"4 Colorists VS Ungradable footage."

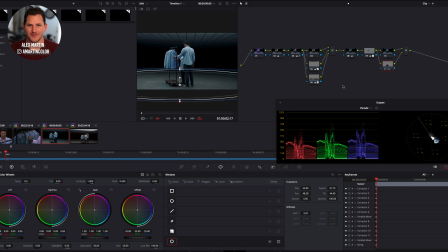I want to make the floors a little bit bluer. Just kind of toss a blue cast on everything.
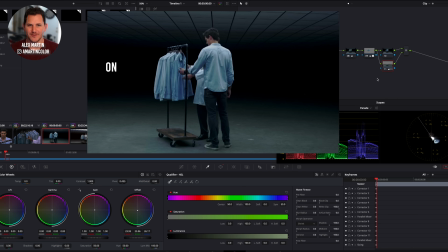Just subtle, but enough that you start to feel that. We can throw another one up here at the top.
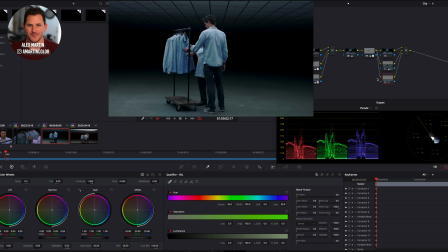Soften out that window, and then just bring a little bit more. Just kind of adds a little bit more life to the overall image.
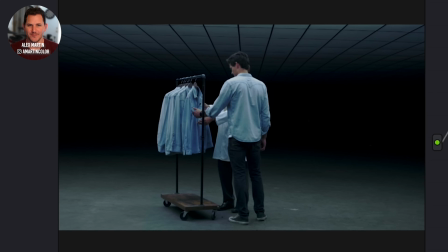There's a little bit more separation. This feels a little bit more bluish. That's okay.
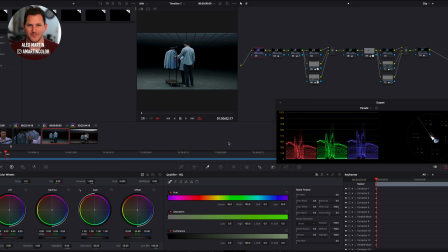And then probably for our last 2 steps, let's put on some noise reduction. I usually go up 2 frames.
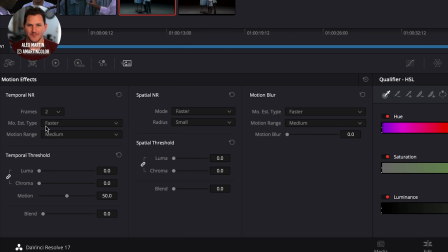That's usually for performance to basically get, you know, real-time playback and everything. I stay under 10, so I don't ever go higher than 10 on the temporal.
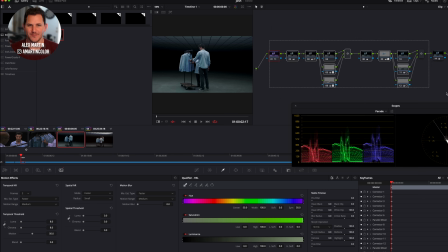Let's go somewhere around 8. For our final touch, so over here, got some film grain.
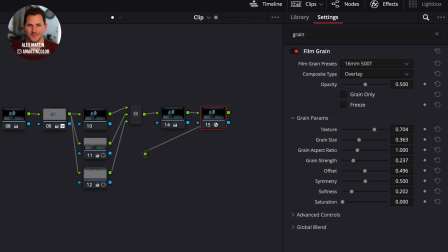Go for a 16mm, like a 500T. Just adding some character, some texture, if you will.
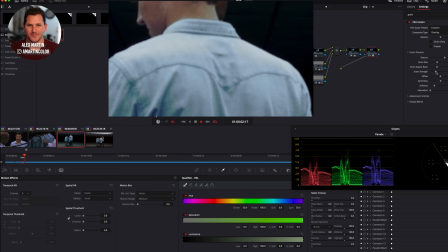Don't want to overdo it. Playing that back, that feels pretty good. There you have it.
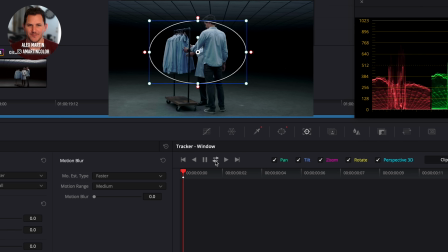I think we'll roll that. I would go through here and I would actually track my windows on to make sure everything is moving correctly.
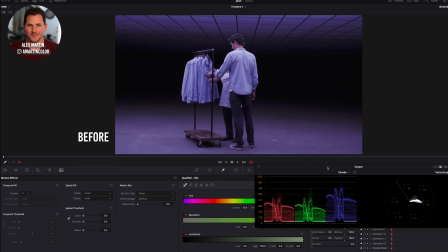All the windows. That's our before, and that is our after. Thanks for watching. I like how Alex is so old school with the power windows and curves.
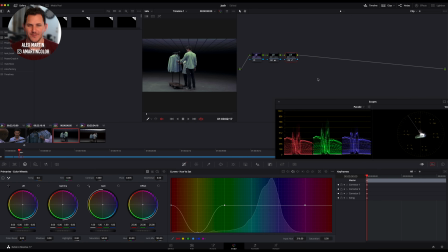Curves work because they don't break apart the image as easily. And this dude has been in the game like 12 to 15 years, and his work really feels cohesive with the balance of the blues and the skin tones.
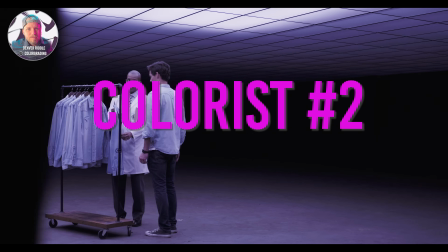Very clean, very good execution. So the major challenge with this scene is the heavy pronounced magenta tint.
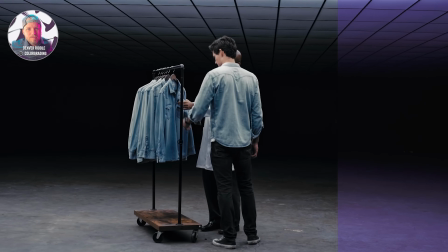I also didn't have any information about the camera or the color profile that was used,
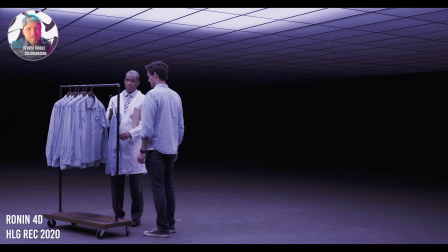except that the wide shots are in HLG Rec 2020 and the remainder shots are in Rec 709.
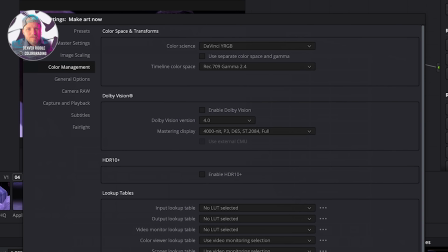So for a common denominator, we'll set our color space to Rec 709, assuming web delivery, and make all color corrections manually from there.
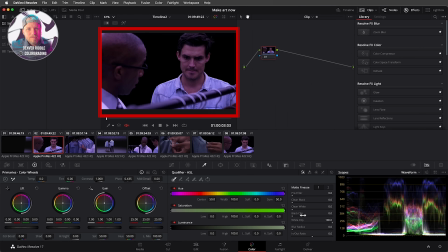I chose this shot as the hero shot because it has a nice close-up of Josh, and I can still see a bit of the second character, and of course, the denim shirt, which is the focus in the scene. So before we start tackling the exposure, I want to fix the color imbalance first.
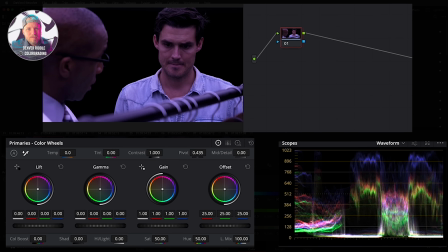Looking at the waveform, we can see the issue is mainly in the highlights and midtones. So using the gain and gamma wheels, we'll balance out the red, green, and blue channels. I can still see some issues in the top highlights, so I'll move to the log wheels and balance out the highlights better.
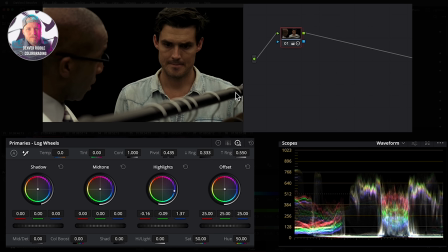I want to maintain as much detail as possible from the original image, so we'll create a parallel node and fix exposure on it. We'll bring up the overall exposure a bit with the offset wheel and continue fine-tuning it with the gain, gamma, and lift wheels.
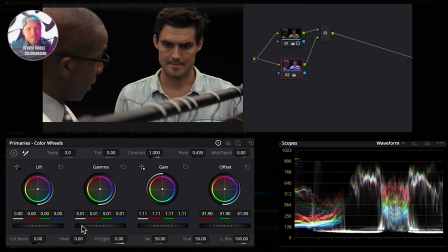We want this awesome space where the Batmobile is stored to maintain that clean black and white look,
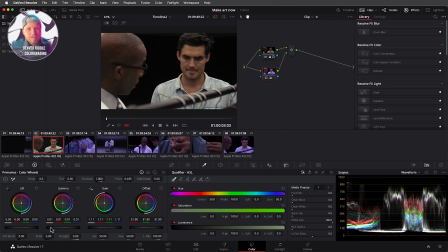so we want to make sure that our blacks and whites remain neutral.
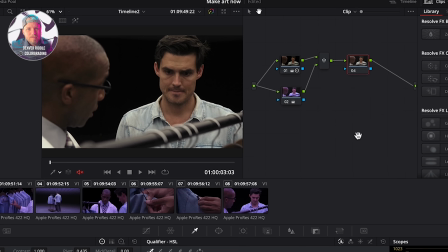To do that, we'll add a new node after the parallel mixer and use the Lumiverse Sat curve to clean up the shadows and highlights.
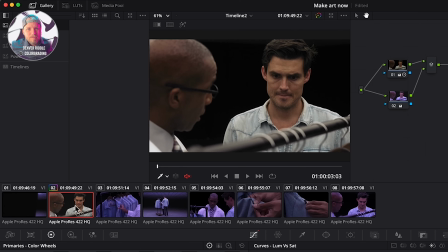So far, I'm happy with the base correction. I'll add the shot into a group, and now we can start creating a look.
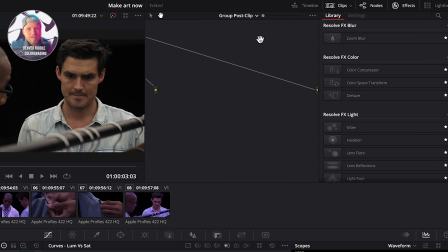For the look, I want to use one of Resolve's built-in film looks, so for that, we need to add a color space transform and set the output gamma to Cineon Film Log.
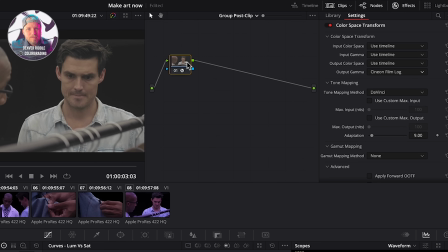Then, on the next node, we'll add a film look LUT,
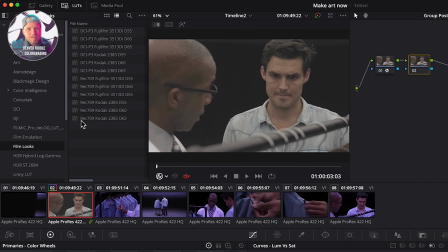specifically going for the Rec 709 Kodak 2383 D65 LUT.
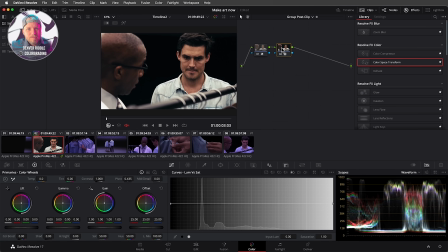Now, this looks pretty good, but it's making the skin tones look a bit reddish, and we can be sure of that by looking at the vector scope.
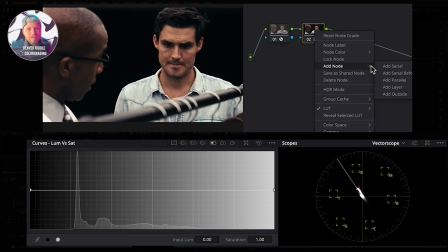So I'll create a new node and use the hue versus hue curve to fix that.
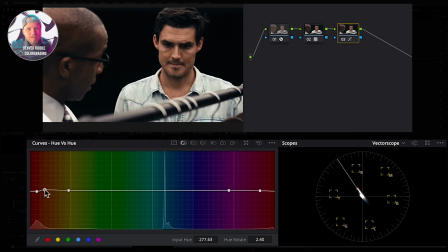I love the look that we're now getting, but I'm realizing that we have two issues.
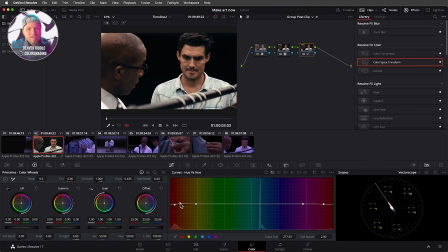First, the added contrast from the look is making the shadows on Josh's face too dark. And second, the denim shirt has very little color and density. So let's jump back to the clip and add a parallel node.